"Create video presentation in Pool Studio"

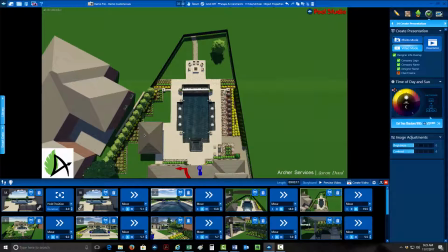[4:09]
The first design, the homeowner also wanted something that was low maintenance and no color, because they didn't want bees in their backyard. So I kept everything green. He also wanted everything layered. He wanted multiple layers to create dimension in the landscape.
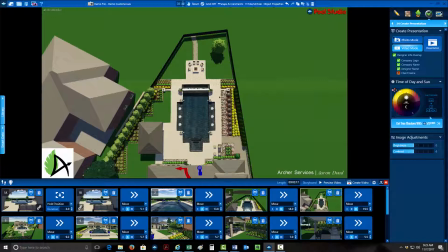[4:27]
So that's kind of the overall look. I wanted to make sure that they saw that there was a master plan. This is a beautiful $200,000 plus backyard. They're going to want to make sure that there's a full tie-in to everything in their yard. So I wanted to make sure they saw this view.
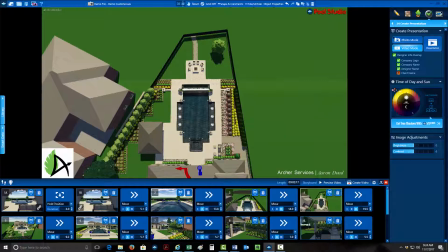[4:42]
You don't always have to give an overall aerial viewpoint, especially if there's great big trees blocking the whole thing. You want to make sure that the points that you show them are of interest. And especially focus in on things that the clients might have mentioned during the initial meeting.
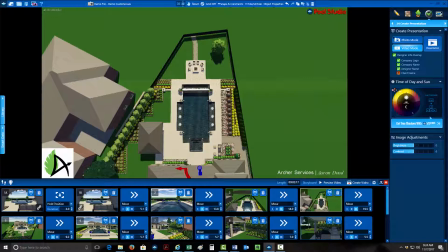[5:01]
Make sure that you showed them that we paid attention, that we included all of those little details into. Like say if they wanted to make sure that they had a gravel border around their house, we wanted to make sure then that
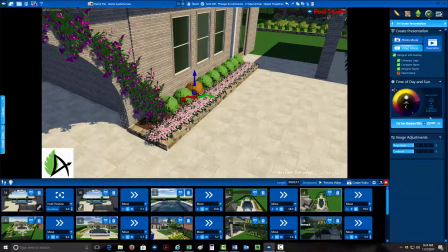[5:16]
when we, that we would show, no there's not, but we would want to make sure that we would line up so we could show them that there is a gravel
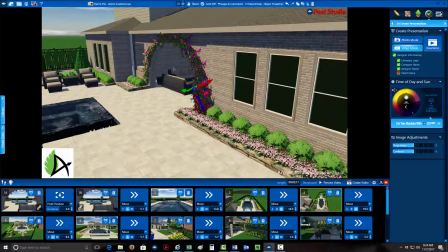[5:25]
border all the way down there. This homeowner in particular asked for a trellis vine all the way around their archway.
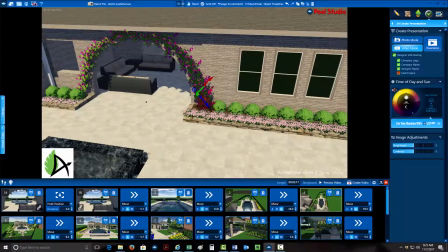[5:33]
It's a beautiful archway. They wanted to accentuate that opening. So I wanted to make sure that multiple points that we showed that different thing.
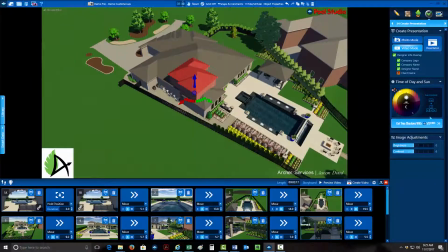[5:40]
They also really asked for privacy around their property because this house next door sits so much higher than theirs.
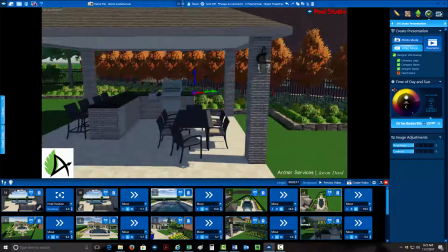[5:49]
I wanted to show them that we took that into consideration, that we're blocking those windows, even though,
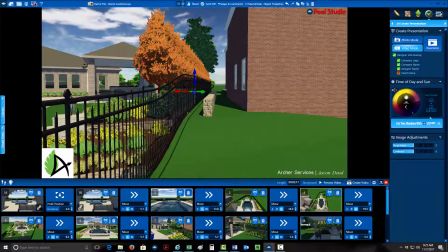[5:54]
as you see, that house is sitting significantly higher than the property here.
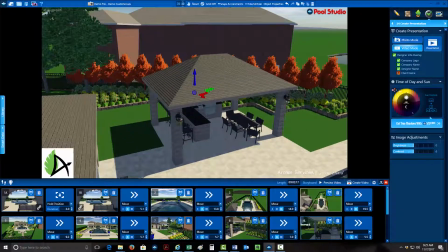[5:59]
That's also why I put this house in here, so they can see
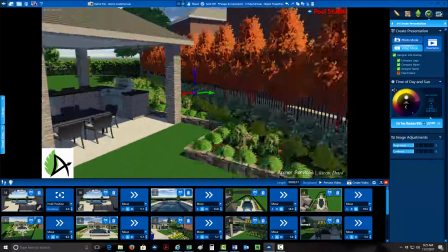[6:04]
that we included their privacy concern into a major concern of ours as well, too.
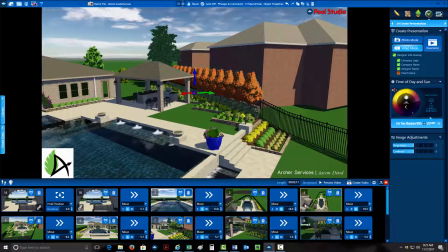[6:09]
So, back to where I was at.
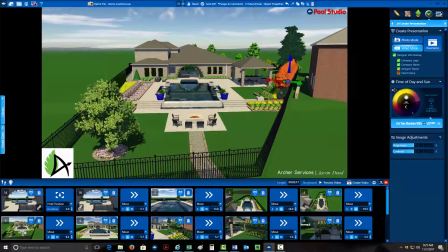[6:11]
So I went from here, then I decided to take them around to the backside so they can, again, get to see the whole perspective of the property. They also wanted to make sure that they included a gate or a pathway to the gate, so I wanted to make sure that they saw that.
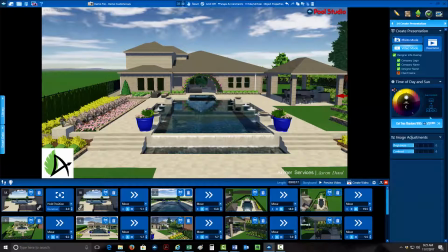[6:27]
Just kind of then getting a close-up of the backyard.
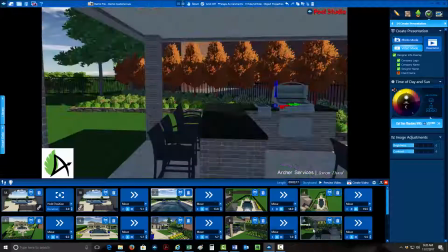[6:35]
Showing the privacy.
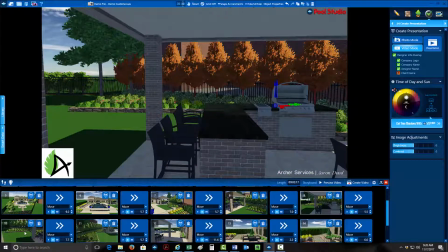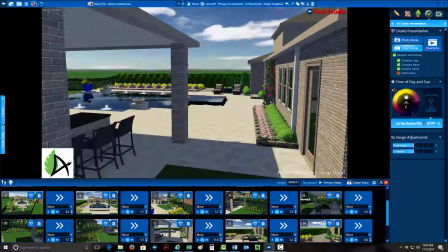[6:42]
Kind of showing the outdoor kitchen. Showing the patio.
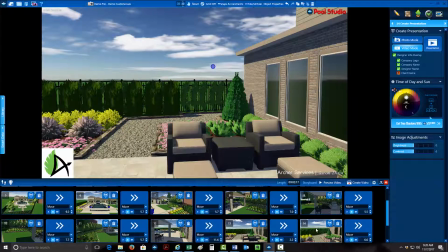[6:47]
We've got to move across the patio to show the gravel pathway the homeowner really wanted.
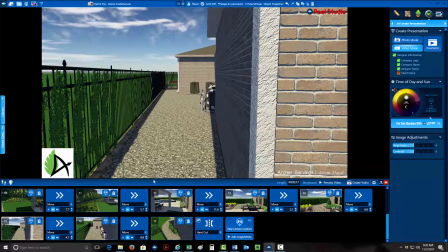[6:53]
Making sure they saw how nice and clean this whole utility area was and how easy of access it's going to be
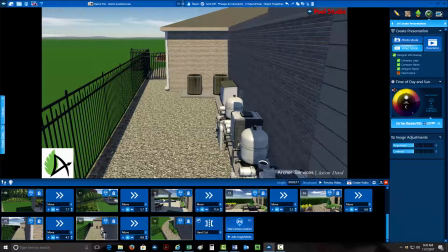[6:59]
for them or for this is probably where a decent amount of their guests will come through.
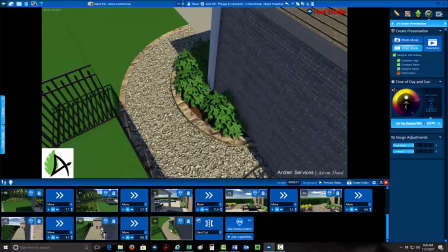[7:04]
And then just kind of ended it right here because that's where the design was. Now after I'm done, usually what I'll do is it'll automatically put hard cut in there. So what I'll do is I'll come to fade black. You don't have to do fade black, but that's an option.
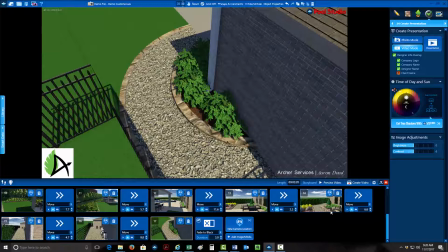[7:19]
Instead of just ending, it gently fades out black. Then all you have to do is hit create video. It'll then go through and render the entire project for you. It takes a few minutes and it saves it. You can, after it's all done saving, you can go to here and view project location.
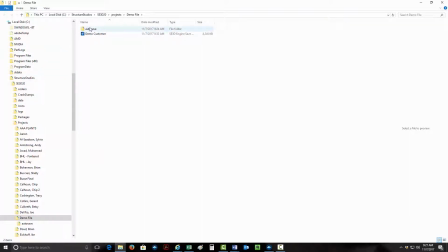[7:39]
From here then, after you did it, there would be another file labeled video. And from there, you just click on that and it'll be right there and we can take it from there.